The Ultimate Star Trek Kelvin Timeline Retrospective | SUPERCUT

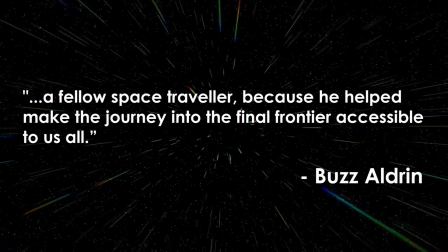65:19 Former NASA astronaut Buzz Aldrin called him a fellow space traveler because he helped make the journey into the final frontier accessible to us all.
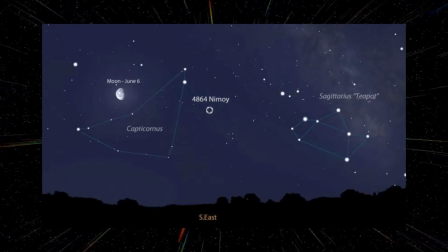65:28 NASA's Jet Propulsion Laboratory paid tribute to the actor by renaming an asteroid discovered in 1988 4864 Nimoy after him.
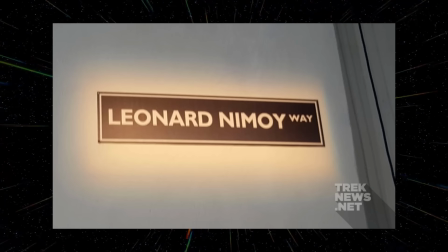65:38 Paramount, during a promotional event, named a street on their studio backlot outside the stage where the original series was filmed, Leonard Nimoy Way.
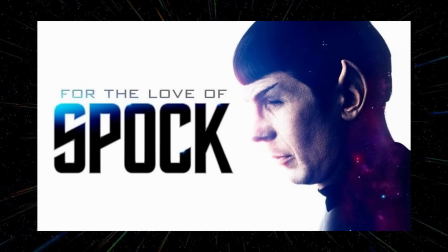65:47 To really get a sense of the man's great legacy, I'd highly recommend the truly touching documentary For the Love of Spock,
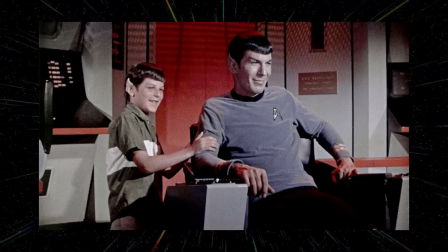65:54 directed by Leonard Nimoy's own son Adam Nimoy. It's rather fitting that for a character often chastised for his cold logic, Spock, and by extension Leonard Nimoy, was seen by so many as the real heart of Star Trek.
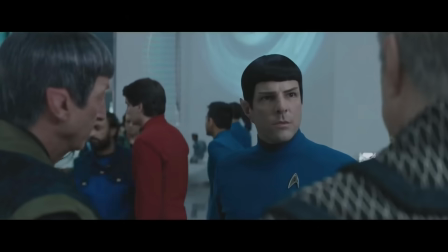66:09 We lost Leonard during the writing process, and immediately we thought, well, we have to pay tribute,
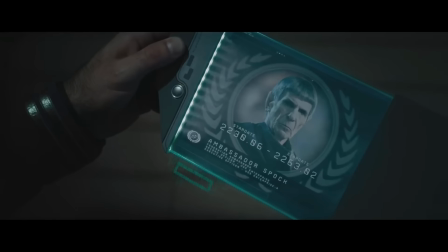66:14 and the most obvious way felt to have Leonard Spock join him and communicate our sadness at losing Leonard through the sadness of losing the Spock that we all know and love. I think he would have been very proud and grateful and probably a little bit embarrassed.
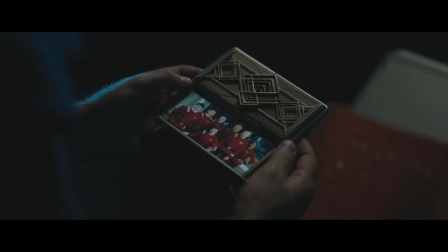66:33 But I think in the end, it's a fitting tribute to him. I know what it meant to him to be a part of this world,
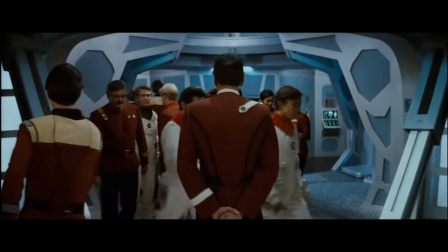66:40 and to have been part of that legacy is an honor for all of us.
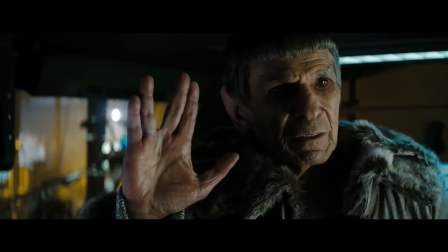66:47 Live long and prosper.
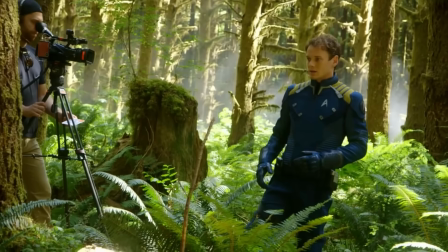67:03 Filming began on the 25th of June 2015. Rather than basing the production in California as had been done with all previous Star Trek movies,
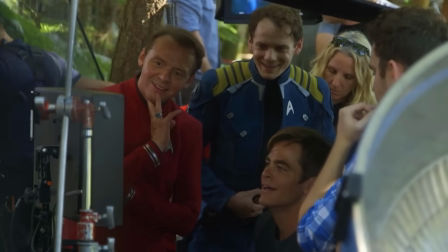67:11 Star Trek Beyond was primarily filmed in Vancouver, British Columbia, Canada.
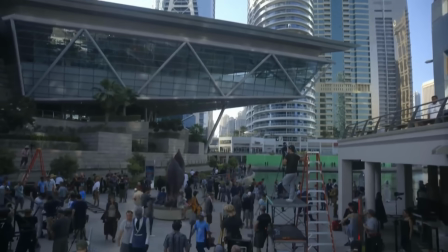67:16 Additional photography also took place in Dubai and Seoul, South Korea.
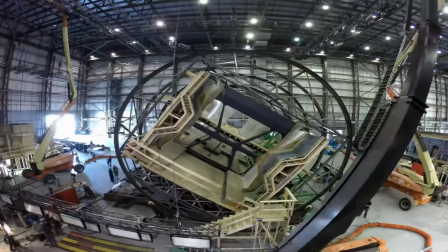67:20 This time around, the Enterprise sets were built on massive gimbals to tip and shake the sets for real,
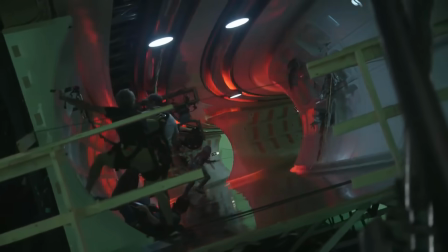67:26 rather than the usual shaky cam trick Star Trek usually used.
Action. Lieutenant, there's
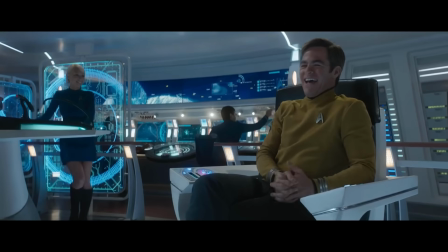67:37 There's so many weird noises on. Sound like shit broke.
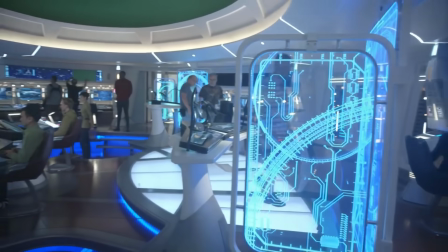67:42 While the bridge and Kirk's quarters were fully practical,
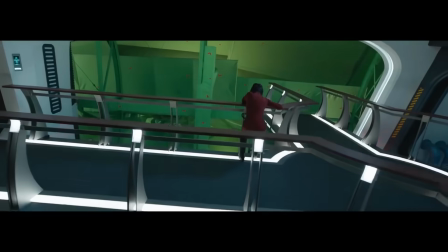67:46 many of the other sets such as corridors and engineering were only partially built, extended using visual effects.
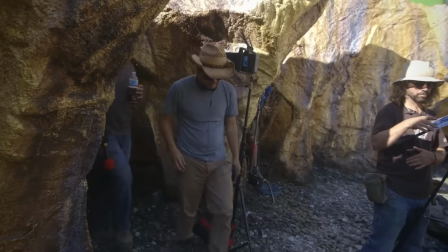67:52 Many locations throughout British Columbia were used for the planet's surface, including the Squamish Boulders and Pitt River Quarry, which stood in for Krall's base.
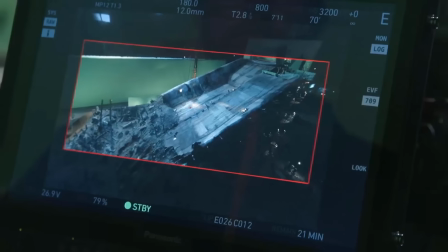68:01 Several massive outdoor sets were built at Vancouver Film Studios' backlot,
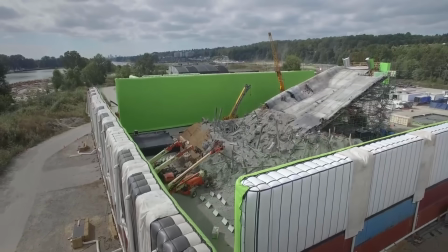68:06 including the wrecked Enterprise saucer section and outer hull of the USS Franklin.
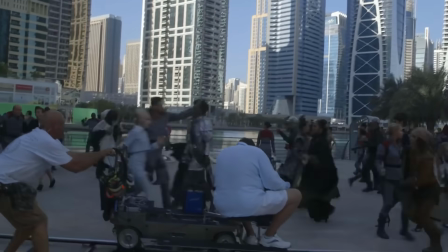68:11 For the interior of Starbase Yorktown, the production moved to Dubai in the United Arab Emirates,
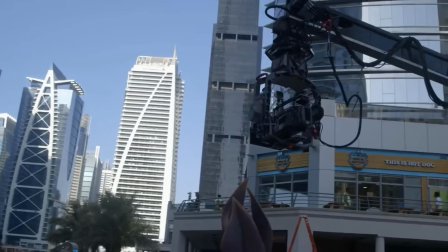68:17 where the Jumeirah Lakes Towers and Maiden Racecourse were used among other locations.
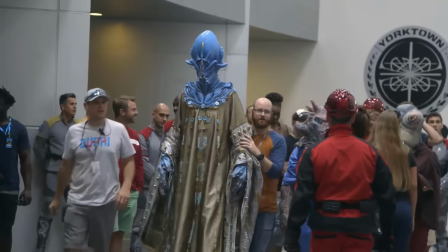68:22 While inside Yorktown, the film would also showcase a number of new aliens.
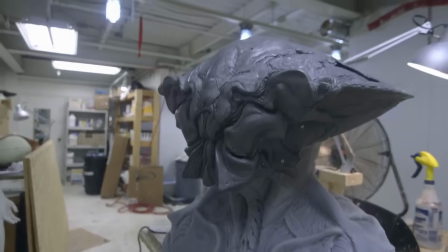68:27 To commemorate the 50th anniversary, the art department and makeup team worked together to create 50 new alien designs for the movie alone.
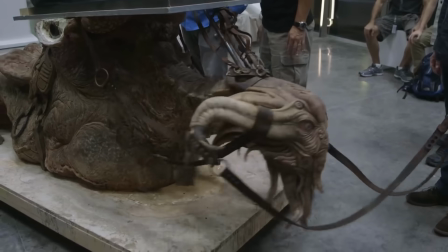68:34 Because many films now move into the CG world, it's a very hard responsibility to be able to pull this off.
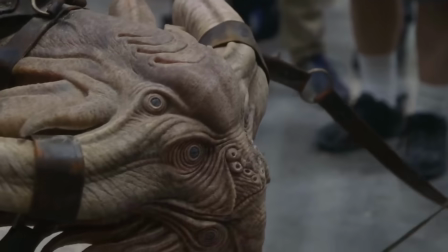68:42 Right. It's monumental, the amount of work that, this crew is generating.
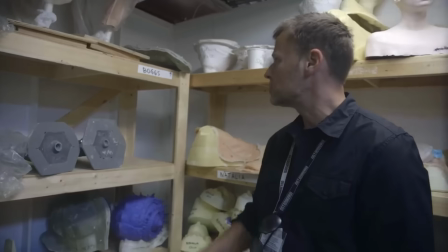68:48 The most complex is the character Natalia. In so many pieces, there's so much exposed alien skin.
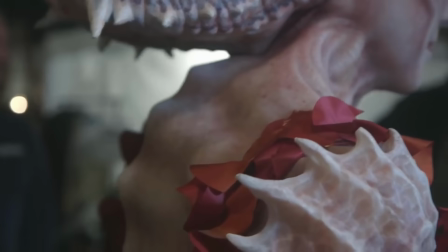68:56 She's got this giant nautilus-shaped head, she's got a back piece, a chest piece, she's got shoulder pieces,
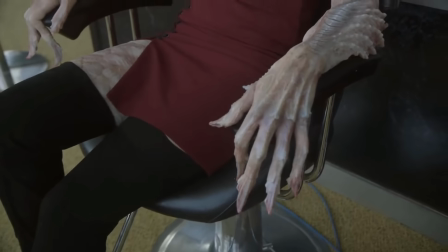69:03 she's got full exposed arms, and the size of this head, it's enormous. We had different heads, like his most alien, like his transformation head.
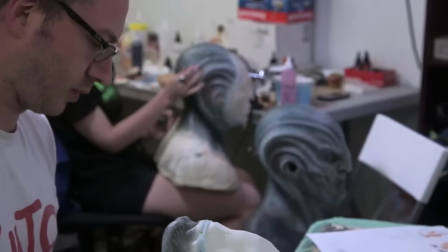69:14 The makeup changes, but still keeping some of the
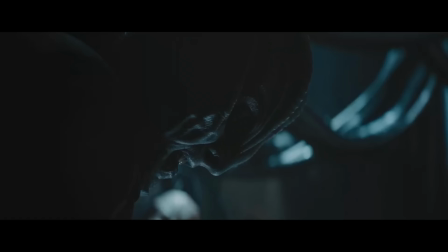69:18 signature physical traits in the face that the original Krall makeup had, and you can see the relation.